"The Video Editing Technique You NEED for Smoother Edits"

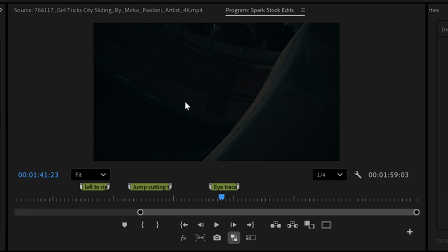492s
There's not really a whole lot of points of interest within the shot now that the sparked skateboard is out of frame. Then what does our eye do? Well, it'll typically move more toward the center of the frame. If it's at the center of the frame, then it still doesn't have to move too far. But story-wise, I like this shot because it creates that contrast. We lose the action for a moment, and I can already imagine in my head what the sound design would be like for this.
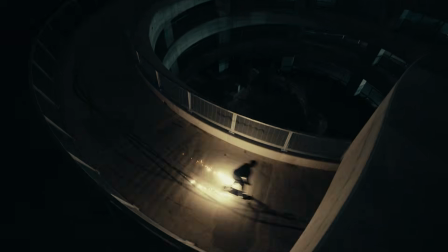You're creating that contrast between two shots.
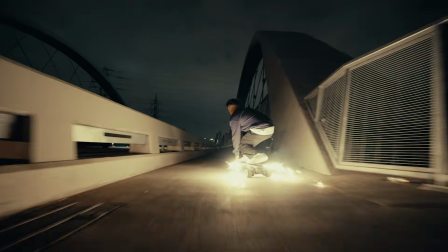526s
To me, that's more interesting for the story than simply saying, oh cool, we can match the eye trace points.
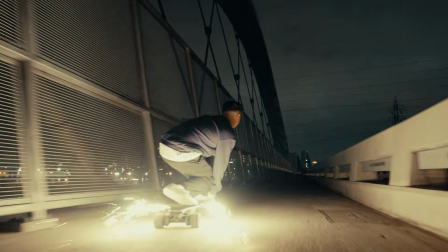532s
This is why you need to approach eye trace with nuance and prioritizing story first.
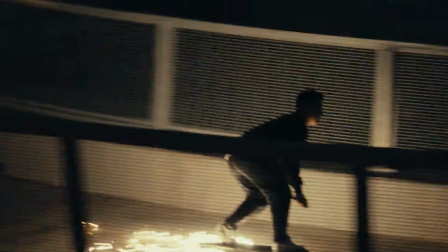538s
It's a really powerful technique to employ in your edits. You don't just want to use it just because you can. You want to consider the story you're telling first. And this is why that short sequence at the beginning of this video kind of irks me, especially on its own.
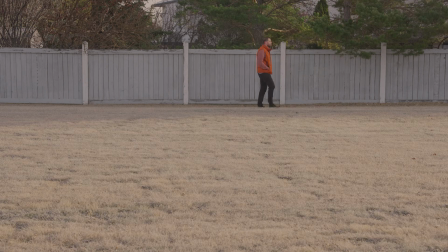550s
It doesn't have a purpose beyond creating a smooth, visually interesting bridge between each shot. And I feel the same way when I see a quick match cut on social media timed to a fast, exciting beat. It just irks me for the same reason, because a lot of what you see in a 30-second clip is designed to keep your attention visually, but not necessarily with any real purpose behind it. Or the purpose can be just very shallow. eye trace gets used in a match cut that's visually striking and smooth, you're kind of tricked into thinking it's a great edit, but it doesn't do much beyond that. And when there's no deeper intention behind it, it ends up feeling shallow, where you get this sense of style over substance. So I feel at least a little bit better about the sequence because its purpose is more than just holding your attention.
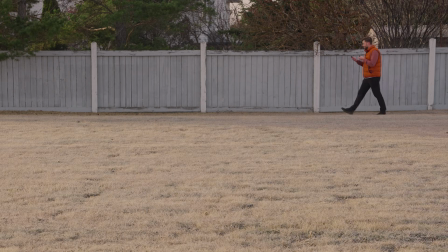597s
It's here to teach you about eye trace, that Invisible magnet that guides the eye throughout the frame to this video right here.
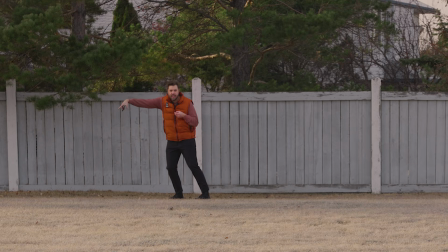606s Oh yeah. Rolling. Did I hit record? I don't think I even hit. Oh, I did.